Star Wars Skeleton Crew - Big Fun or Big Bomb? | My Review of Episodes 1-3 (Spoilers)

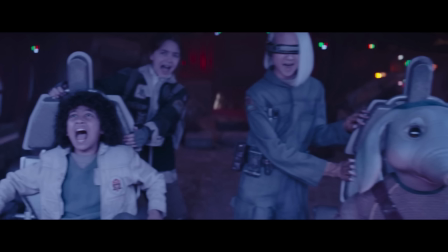[8:20]
We open with a Goonies moment as the kids are screaming as they hurtle through the cosmos, kind of like Ren and Stimpy in Space Madness.
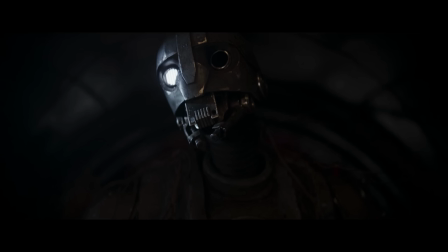[8:28]
This is an amusing moment, good-natured, fun. Then the ship's droid shows up, asking where's the captain in a kind of piratey accent,
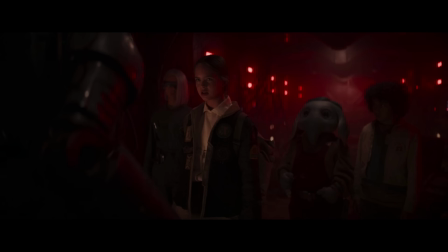[8:37]
and of course Little Miss Fern declares herself immediately to be captain, claiming she killed the other captain, so once again, the same old Slay Queen bullshit, even with kids. This is Disney's default go-to every single time, and all the tread is worn off that damn tire.
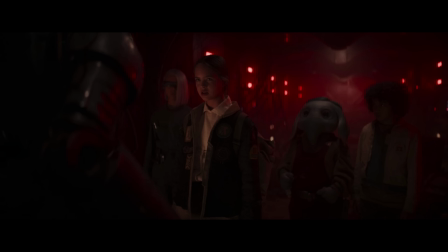[8:54]
Enough with this crap, Disney. It's so obvious you're just embarrassing yourself now.
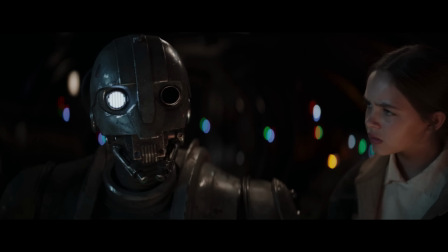[8:59]
So Captain Mary Sue asks the droid to fly them back home to Aten, their home. But the droid doesn't know where that is. In fact, no one throughout the show knows where it is. Everyone throughout the show seems to think it's mythical. So there's a mystery here, I suppose. Hey, listen, it may not be blowing air up the old proverbial Marilyn Monroe skirt, but at least it has a plot and actors that can act a lot more authentically than most of the adult actors in Disney Star Wars.
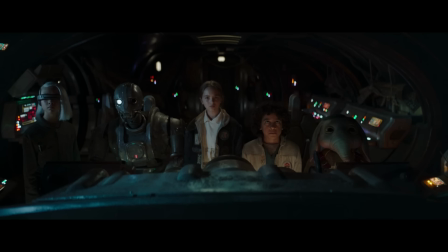[9:29]
The kids, thankfully, seem like kids, and their performances are not a problem. Nor is the script, really, except for the cliched, outdated, and at this point pathetic girl boss stuff. Meanwhile, back on Aten, droids are searching for the source of a big seismic disturbance, which was the ship taking off, which Wim's dad saw, and he promptly reports to the searching droids. They inform him no ships are allowed to enter or leave, that breaching the barrier is a serious but they get interrupted whenever they're about to give away too much of the mystery of why no one knows about the planet.
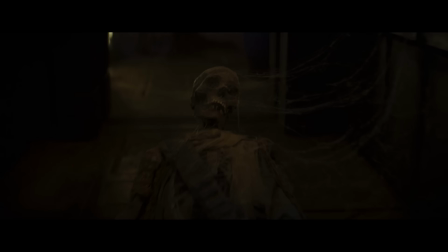[10:04]
So, yeah. Anyway, back on the ship, we get another Spielbergian moment ripped right out of Raiders of the Lost Ark, when Marion was stumbling from dead body to dead body in the Well of Souls till Indy grabs her,
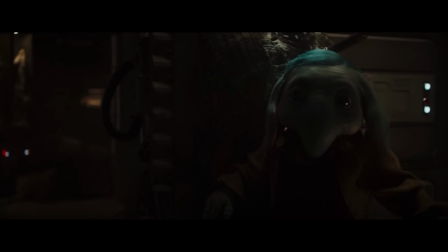[10:18]
only in this case Marion is the elephant boy. Dig?
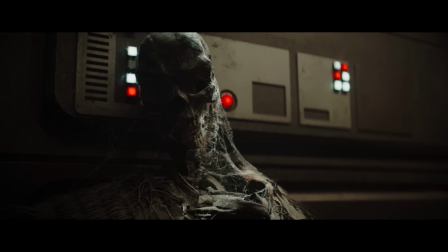[10:22]
Holy crap, these guys are really tugging on the nostalgia strings here, hard. It's kind of annoying, but again, also an admission that the past of Lucasfilm is far superior to current Lucasfilm, since if they're recreating moments from old movies, well, imitation is the sincerest form of flattery,
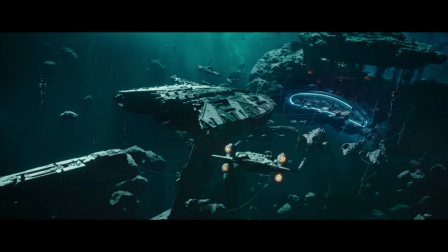[10:43]
right? They head to a base for repairs, where you'll rest well in a soft bed or a shallow grave, according to the droid. Very nice line. And again, wow, glimmers of fun are bursting out here and there. A major step forward for the damaged Star Wars franchise, even though once again, this seems more like a random kid's adventure than Star Wars, despite the member berries.
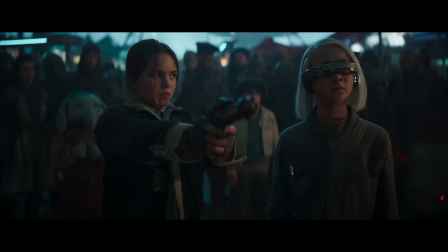[11:09]
At one point, Katie, or as I call her, Warhol LaForge, looks around the station and says, "Look, aliens!"
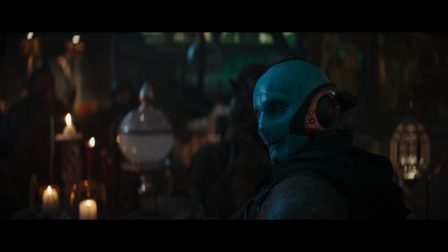[11:17]
Which is, wow. That's a pretty dumb line. I mean, aliens, really? What the hell is Hammerhead and Elephant Boy and a number of other strange critters in her school? Maybe she should have said new aliens or undiscovered aliens or something.
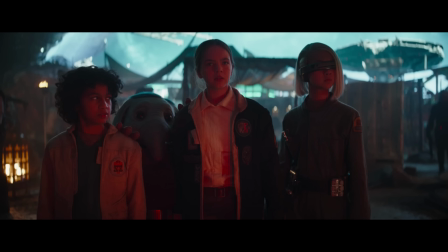[11:35]
But I digress. It's jarring, I'll just leave it at that. But notice how every scene is dark and everybody in it, except our kid characters, is dressed in black and brown and dark colors.
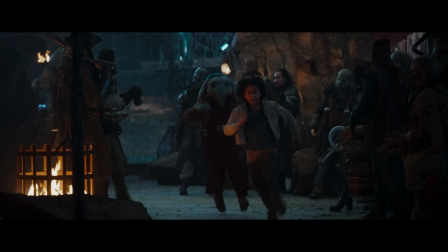[11:47]
See, this visually is what we call not fun. This visually is boring, drab, and suck.
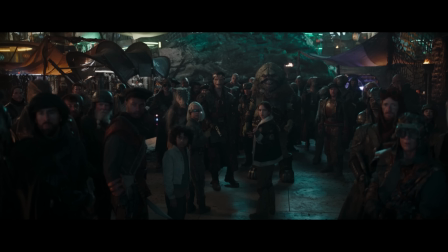[11:56]
I swear the fun in this show is getting buried beneath all the dismal art direction, set design, and lighting or lack thereof.
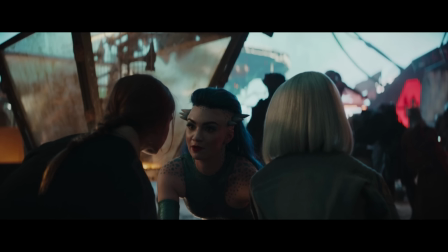[12:04]
Anyway, the kids start getting in trouble. A weird spiky girl asks them where they're from. When they say "At Atten," the woman replies incredulously, "The lost planet of eternal treasure?" So some action breaks out. Women and Elephant Boy are running away. Fern steps in to save them but loses her gun.